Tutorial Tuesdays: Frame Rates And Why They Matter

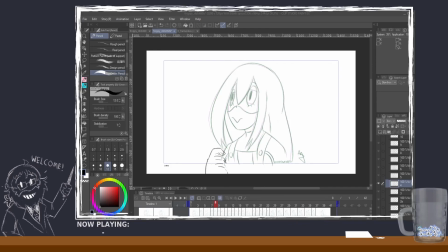[45:15]
examples of things running at 60 that weren't initially animated at 60, or even tests for like consoles and stuff like that, where you could see like an older console.
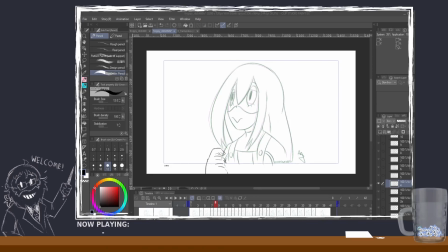[45:30]
If we're talking about 3D animation, look at how a game runs on an older console versus how it runs on a newer console that runs at 60. So so definitely just like I said, plan it out in advance.
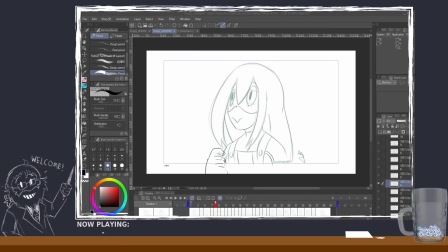[45:46]
When you're making any kind of animation, personally, again, I would say aim for 30. If it's going to be a project that's more like a collab project or something, and it's based off of something that was already based at 24, you could do 24.
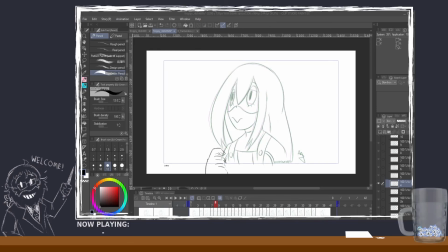[46:03]
I mean, you could technically do 12. Again, if you want to do it in animate in twos, it'll be less work for you. You can animate in twos at 30 also, so it would be 15 frames per second, so it'll look a little better than the 12.
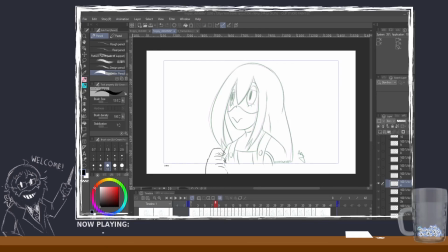[46:18]
Hopefully nothing I'm saying is confusing to anybody. Please, if I'm going too fast or anything like that, if you have any questions, please let me know. Toss it in the chat if there's anything I can explain better.
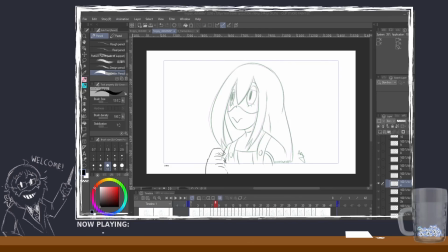[46:33]
But otherwise, that's for the most part. I think I basically got everything I wanted to get across. I'll just kind of go through a couple of things again, in case anybody is popping in towards the end here.
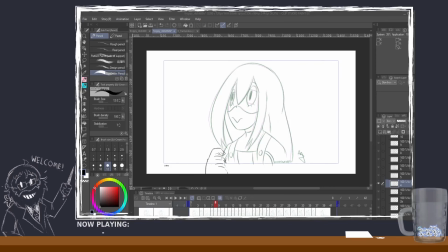[46:49]
Let me open up After Effects again.
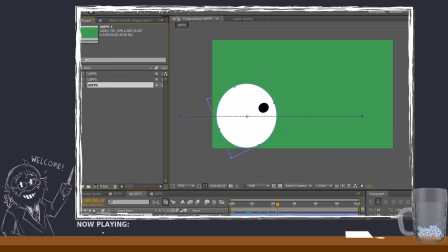[46:55]
So just another quick demonstration of the differences here. We'll go through 24. So here, yeah, again at 24 frames per second, it's like a little choppy, but it's, it's still, you still see the movement. And the best time to use 24 frames per second,
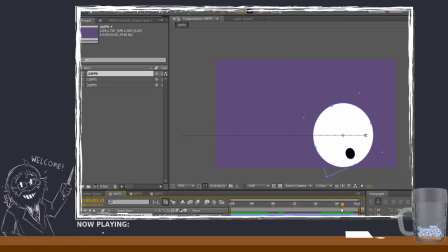[47:22]
or when you're doing 24 frames per second, a lot of times it's better to do animation in twos if it's not like a whole lot of movement. So that would technically be 12 drawings per second.
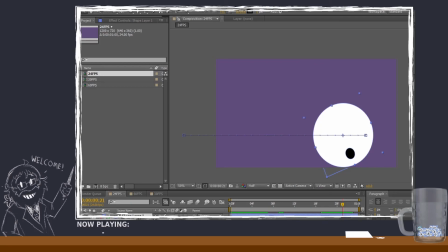[47:37]
And then if it's more action oriented, if there's more movement on screen that you need to show more frames, then you would do a drawing for every 24 of the frames per second. And 60 frames per second is,
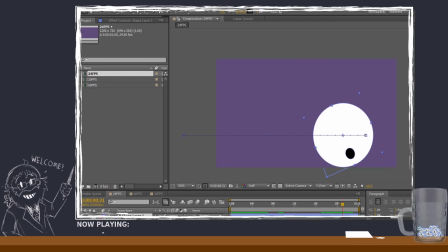[47:54]
the basically the standard in terms of human vision.
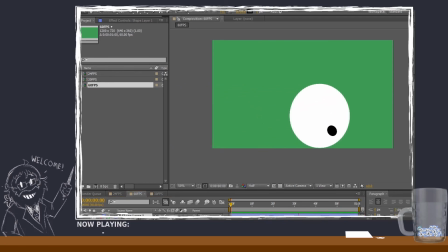[48:01]
So at 60 frames per second, that's when things are looking smooth, things are looking more realistic.
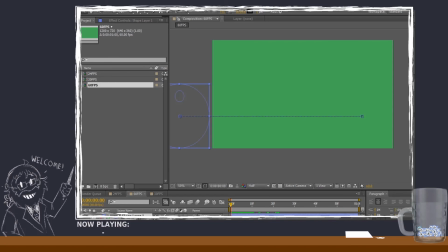[48:09]
They're looking basically the way your eye would perceive something moving in real life.
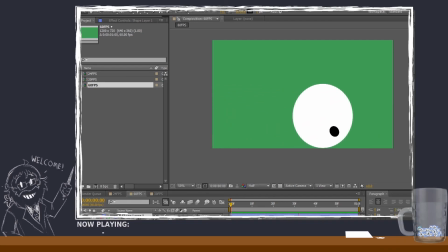[48:18]
So when you do 60 frames per second, sometimes it can be a little jarring because you're not used to seeing something on a screen that looks the same way it looks in real life. And the human eye usually perceives things differently depending on the frame rate.
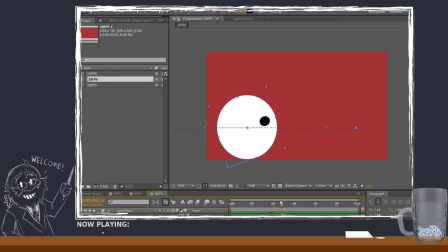[48:35]
So 30 is usually what a lot of stuff digitally goes to.
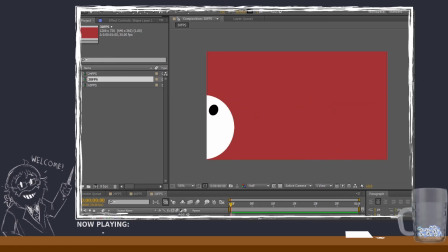[48:40]
30 is like kind of like a balance in between the two, because it's it looks smoother. It's what a lot more people are used to seeing things move at, but
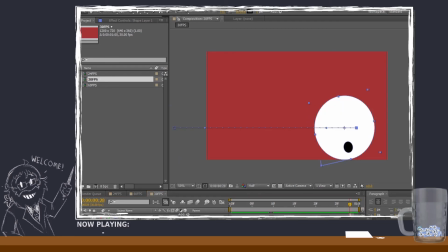[48:58]
it's really up to whoever's animating. It's up to whoever's in charge of planning everything out. They might want something animated at a specific frame rate, and as an animator, you just kind of need to figure out the best approach to that, if you want to add in more frames or not to certain things.
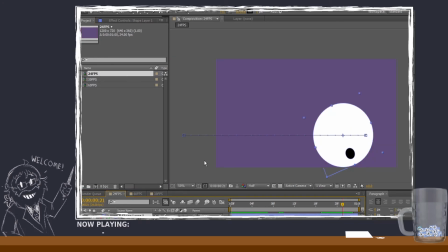[49:15]
So yeah, I mean, if anybody has any questions, please let me know.
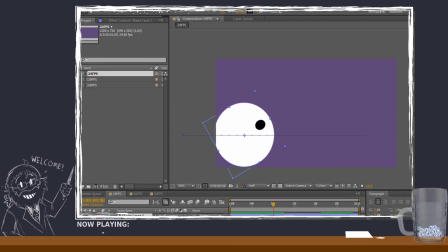[49:21]
I think I basically covered everything.